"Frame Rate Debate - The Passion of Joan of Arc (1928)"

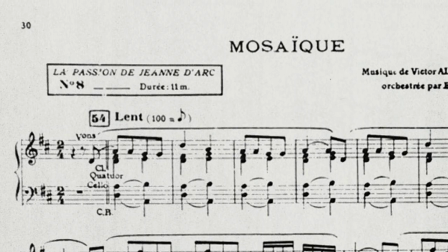[8:12]
One would think that timing indications on the sheet music for the original score would clear the matter up for good.
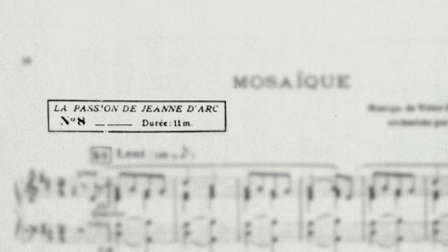[8:19]
In many ways, however, it complicates things further.
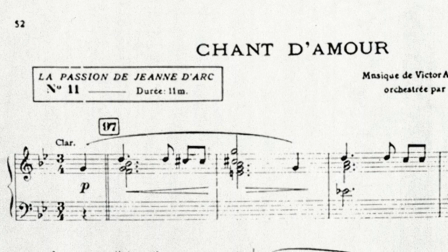[8:24]
The score is divided into 13 sections, 12 of which have their length given in minutes.
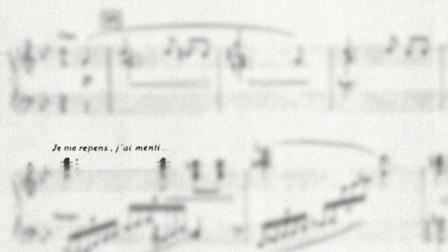[8:31]
The score contains Q indications, mostly the texts of intertitles,
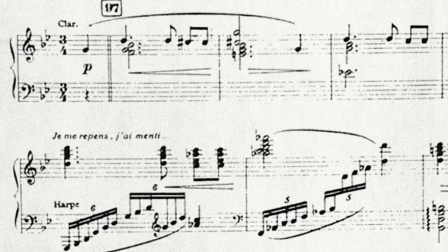[8:36]
but also some brief descriptions of the action that allow us to say roughly where each section is supposed to begin and end. The version of the film presented on this disc is the version shown at the film's world premiere in Copenhagen in April 1928,
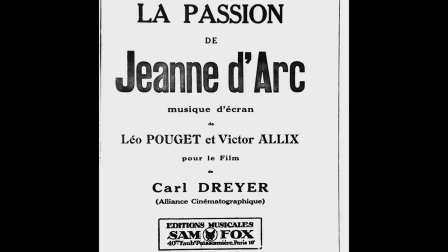[8:54]
but the score was written for a different version of the film. It was composed for the Paris premiere in October 1928.
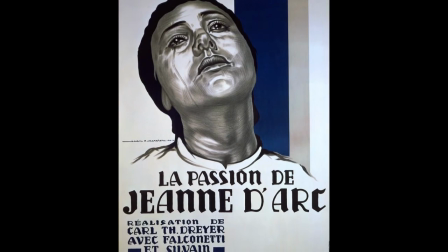[9:02]
Between April and October, the film underwent some important changes.
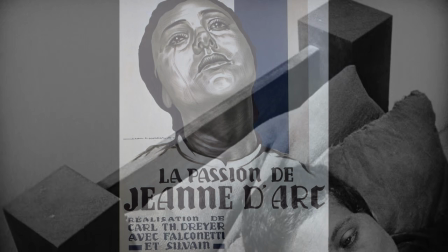[9:08]
We have sources indicating that some scenes were cut after objections from the Catholic Church.
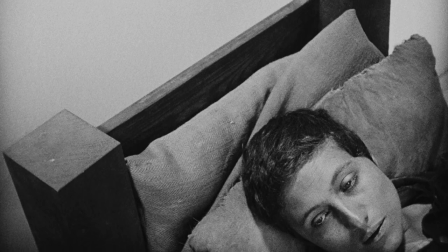[9:14]
Most clearly, an entire scene was cut,
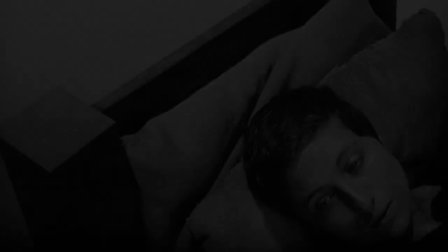[9:17]
the one where the bishop denies Joan Holy Communion to blackmail her into signing the false confession.
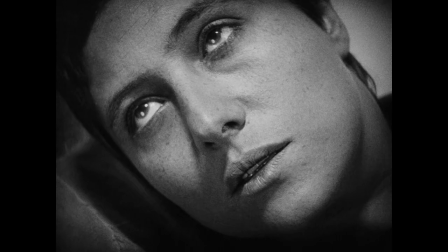[9:24]
The scene runs around five minutes and contains some 80 shots and intertitles.
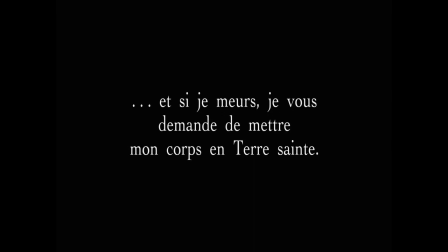[9:31]
The scene begins with an intertitle where Joanne asks to be buried in consecrated ground and ends with one where she says that she loves God with all her heart.
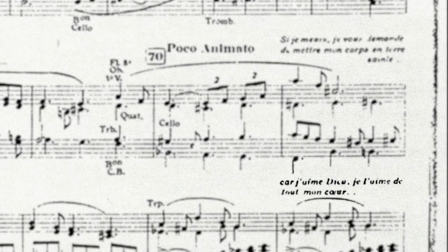[9:42]
In the score,
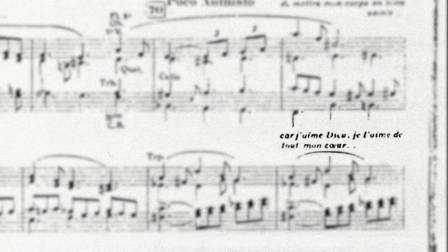[9:44]
these two titles appear within a few bars of each other and they have been slightly modified to make them appear to be a connected statement.
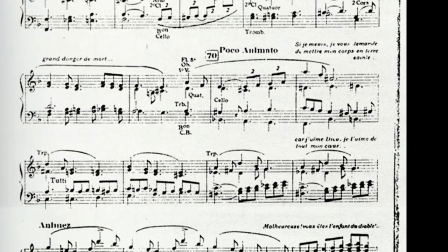[9:53]
This indicates that the entire scene was deliberately cut from the Paris Premier print.
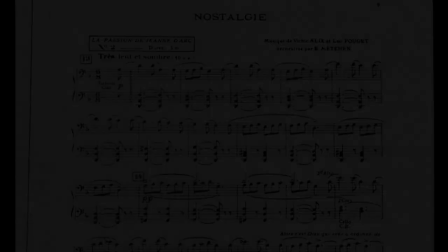[10:00]
Such discrepancies make it difficult to use the score's timings as more than an approximate indication of the proper speed.
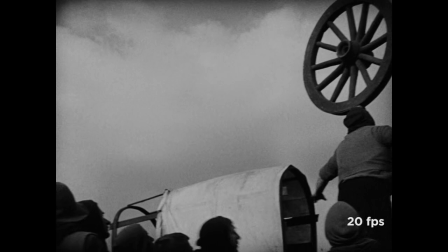[10:08]
Still, it is hard to make the timings fit with 24 frames per second.
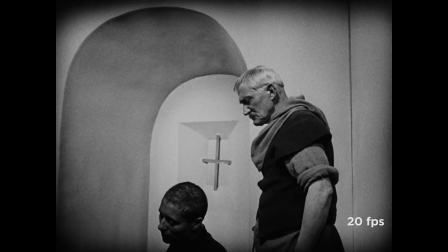[10:13]
The timings fit better at 20.
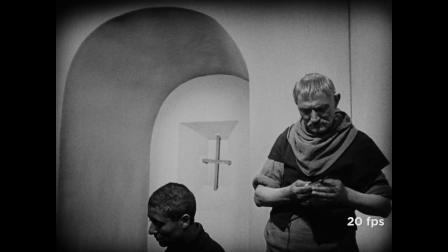[10:17]
Based on the sources we have, both 20 and 24 frames per second can be justified.
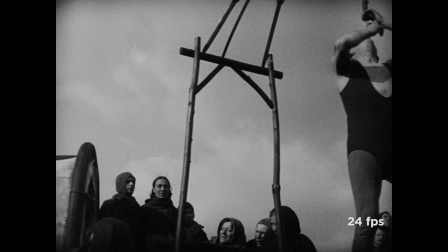[10:23]
The 1928 interview with Breyer seems to indicate that 24 is the correct speed,
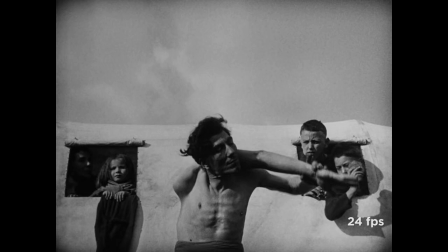[10:29]
and it is certainly the way most people have experienced the film over the years.
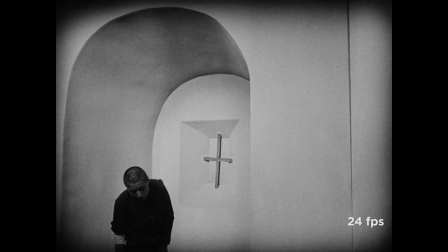[10:34]
Audiences in the 1920s came with movie-going experiences and expectations different from ours. but to us,
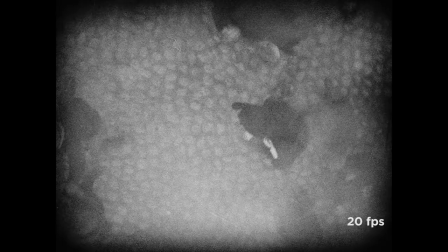[10:42]
the movements of the characters frequently look rushed when the film is run at 24 frames per second.
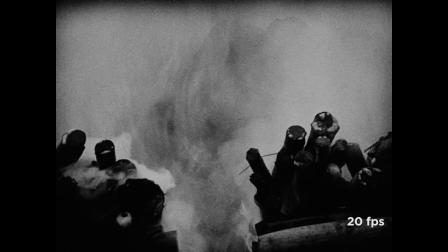[10:50]
At 20 frames per second, the movements look more natural and that was what the manual told projectionists to aim for.
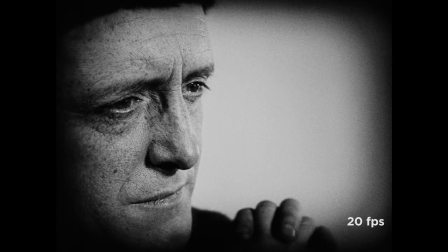[10:58]
That fact, along with the indications in the French 1928 score, supports using a speed of 20 frames per second.
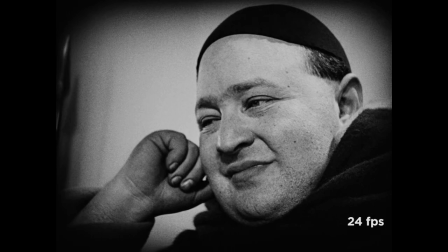[11:07]
Either way, the evidence is not conclusive, so presenting the film both ways is the most honest. This also allows you, the viewer, to experience the difference and variability of silent film projection speeds firsthand.